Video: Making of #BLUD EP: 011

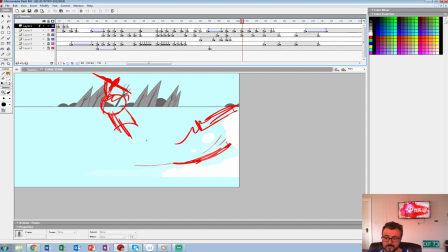83:25 He's going to shoot off into the air and land.
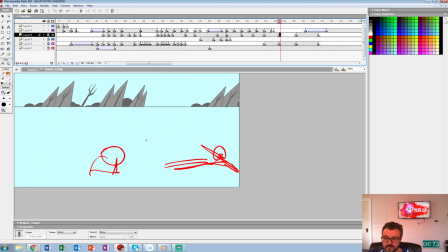83:33 Over here, and then she's going to attack that guy.
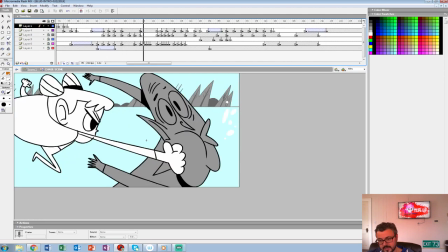83:38 Gotcha.
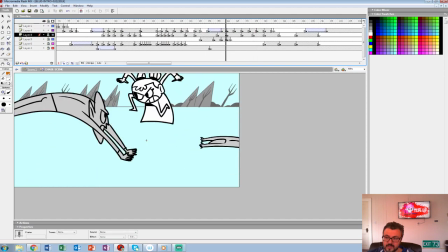83:42 Actually, I might just... We're going to get rid of this vampire.
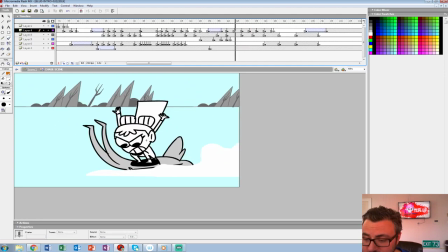83:47 She's going to just kind of ride him and shoot him off into the distance. So I'll just see his legs here.
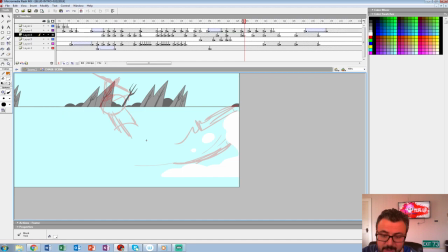83:54 Another guy's going to come in from here. She's going to grab him midair, slam him on the ground, then attack him.
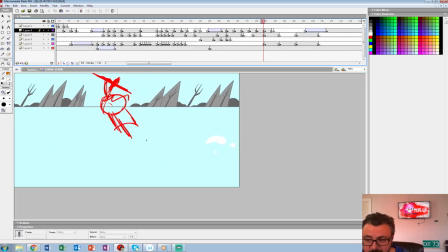84:00 That'll feel better. Plus, he'll get one more vampire attack in. Make it feel a little more vast.
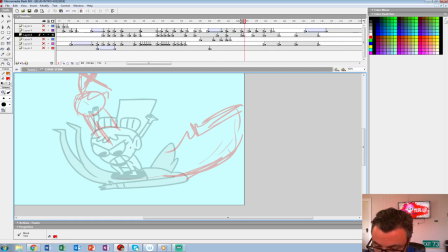84:11 So let's see, these are really dirty. So I'm gonna. So this guy's gonna fly off.
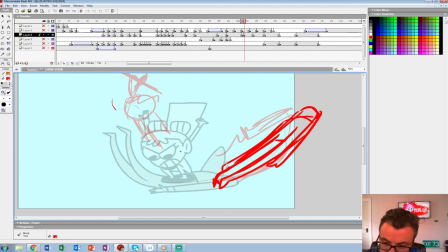84:29 She jumps off this way, so she's gonna start facing that way again.
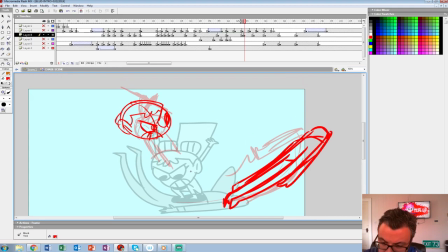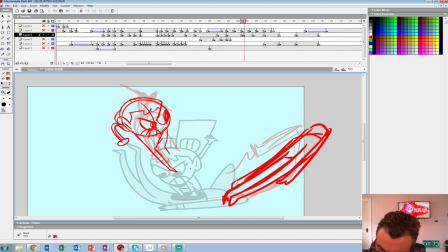That way. Her hair is going down this way. We can add some smoke going that way too.
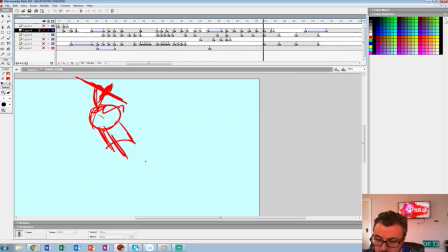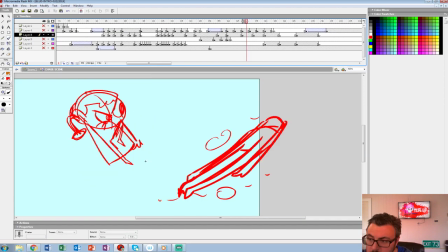We'll push him not so high up actually. We can even go higher if we do it.
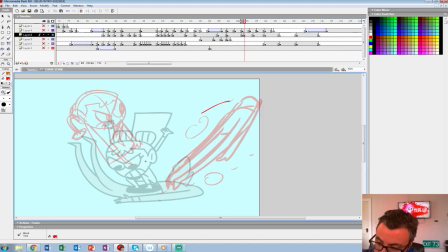85:31 But then his body would be a little more manic. Might look funnier.
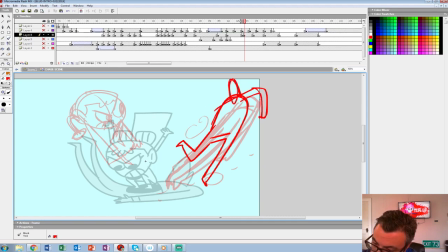I think that'll be a little funnier. Kind of shooting off this way, not just so linear. Can do dirt on that.
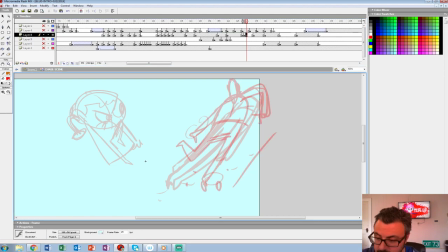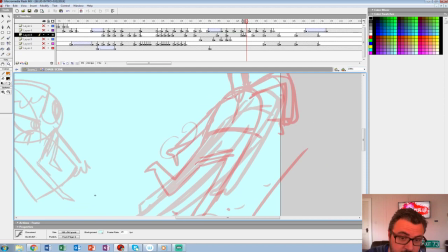86:14 200. Oh gosh, we're already at 1.5 hours. This is how we don't get stuff done.
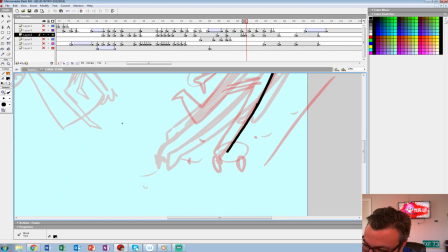86:23 So nothing gets done. Playing around with what kind of pattern I want to put on the carpet. Be here for the rest of the day. Bob's building out the
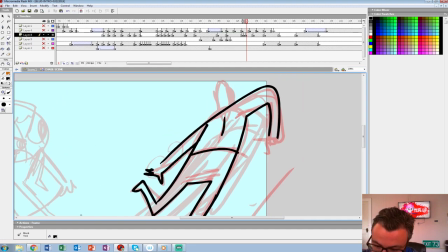86:34 cathedral scene in one of the levels we're making is gonna.
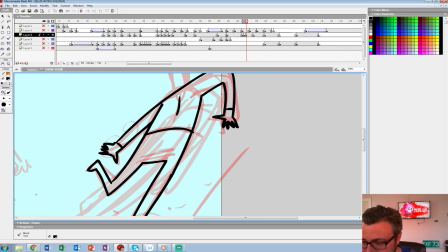86:41 The whole thing takes place over the course of a year in one town.
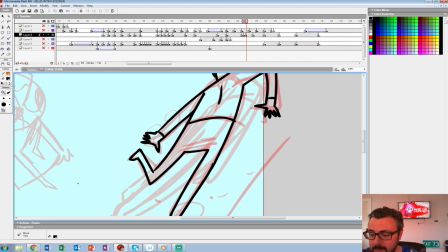86:47 So we're playing with autumn and winter a little bit too.
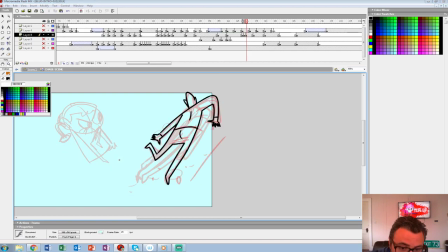86:53 And those who saw our Facebook post today, you'll see some of the snow stuff we've added in.
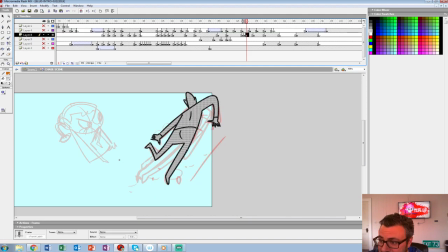87:01 But right now we have a cathedral in it. We have what else is in the? Do we talk about the map at all, or is that under secrecy? Oh, we haven't really.
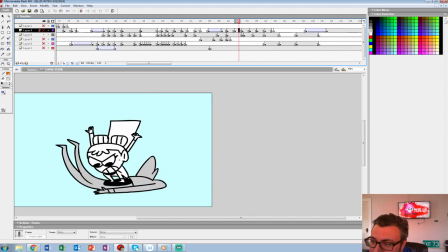87:13 Okay. On the map. Well, before I put my foot in my mouth, I'll let Andrew.
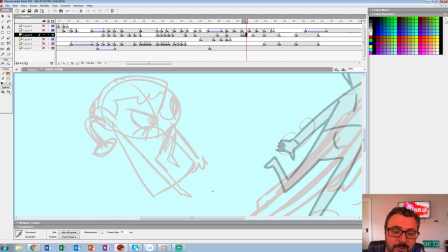87:20 We started a world map. We started a world map of what the whole town, or the town map, and the whole thing takes place. It's not just in the school.